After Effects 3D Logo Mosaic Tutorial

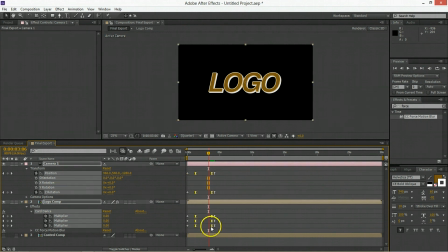[7:58]
What we'll do now is we'll take these inside keyframes here of the camera's movement, and we will just turn them into auto beziers, which means that these keyframes here in the middle are going to be the result of a tween between the two on the edge,
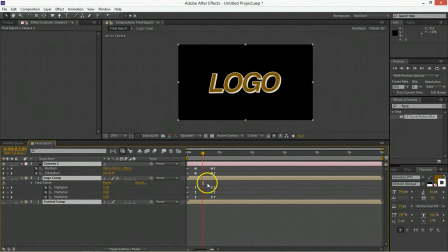[8:14]
just so it has continuous motion and isn't so boring. Now the last thing to do is to just take these layers and style them a little bit.
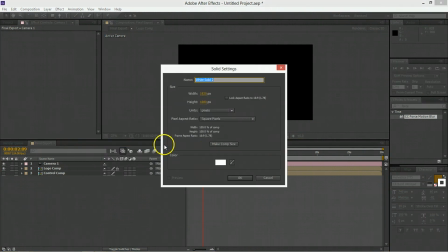[8:21]
So we'll make a new solid that will serve as the background.
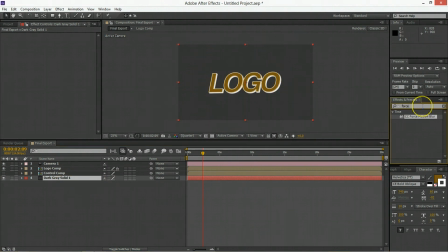[8:25]
Set it to whatever color of gray you think is important, but we're going to use a ramp on that.
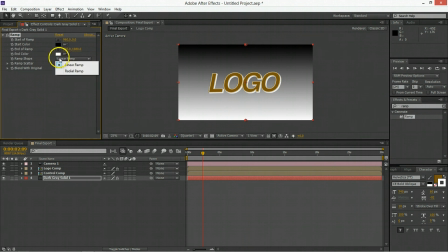[8:31]
And what I like to do is use a radial ramp,
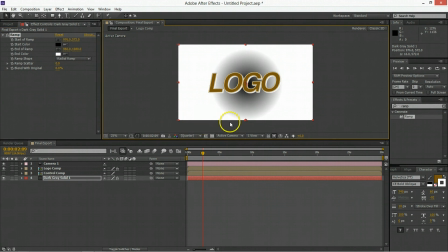[8:35]
move the inside to be close to the middle, and move the outside to be beyond the corner.
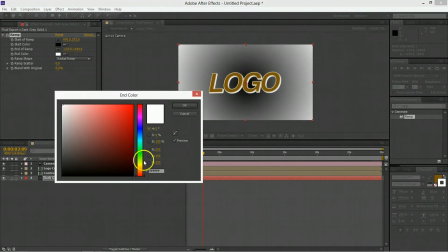[8:41]
Set the end color to be something dark,
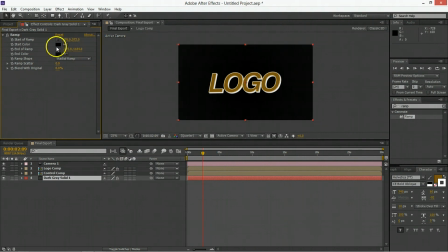[8:44]
like 5, and set the inside color to be something a little bit lighter, like 25.
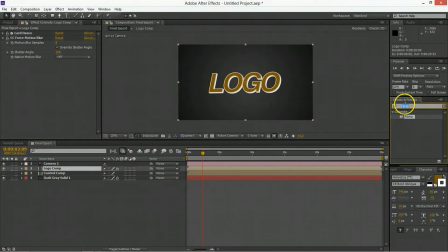[8:50]
Now we can apply a drop shadow to this layer here, and we will set it to be at a distance of 25 and a softness of 25, and we'll just put the motion blur below that,
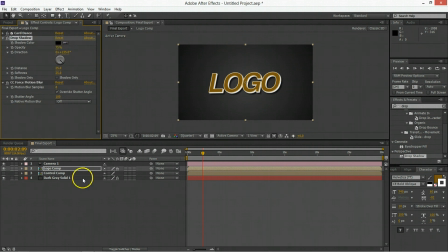[9:05]
and you might have to amp up its opacity so you can see it a little better, but there it is. And now what we'll also be doing is we'll be adding an alpha bevel, so bevel alpha, again, put that above the drop shadow and set it to a value of 4.
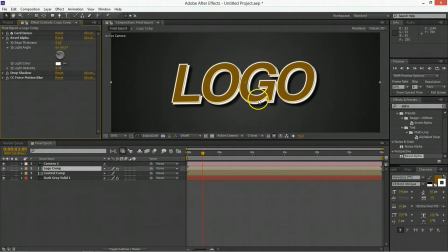[9:22]
Now what this does is it appears that the shadow is being cast on the background,
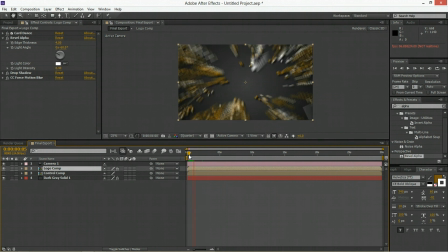[9:27]
so instead of it looking like we're pushing a camera through something, it's more like these are coming from behind the camera or materializing in some way. So that shadow just helps to ground the image. And that's about it.
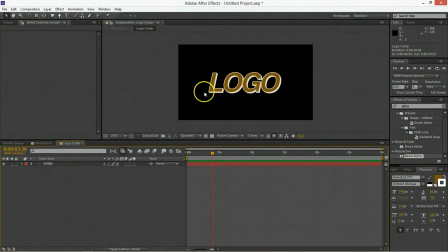[9:40]
You can do this, for example, on this text placeholder, and then if someone comes around with a logo they would prefer you to use, you can just go in and place it in the comp. Now what you can do is also change it, and just to show you what it looks like when you change things,
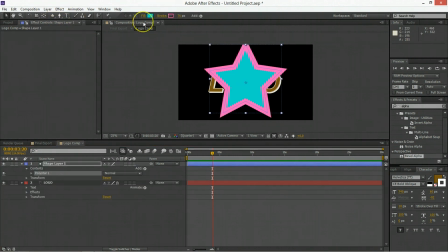[9:53]
I will put in this I will put in a star here that has rather ridiculous colors.
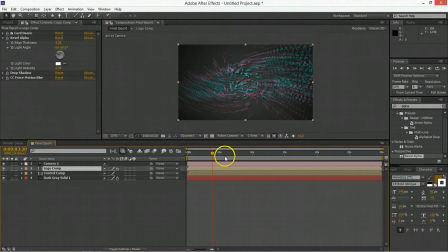[9:59]
Just scale that down and remove the logo we originally made. And so now you can see that it works for just about anything that you put in there.
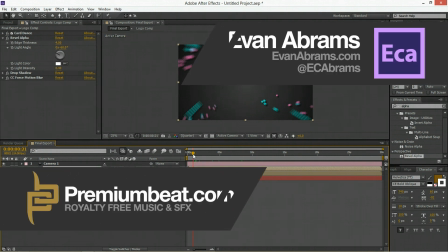[10:08]
So this has been Evan Abrams for PremiumBeat.com, your source for royalty-free sound effects and music. If you want to learn more about After Effects or other applications, stop by the blog. There's plenty of other tutorials and tips and tricks from industry experts there. And as always, I'm Evan Abrams. Thank you so much for watching, and I'll see you next time.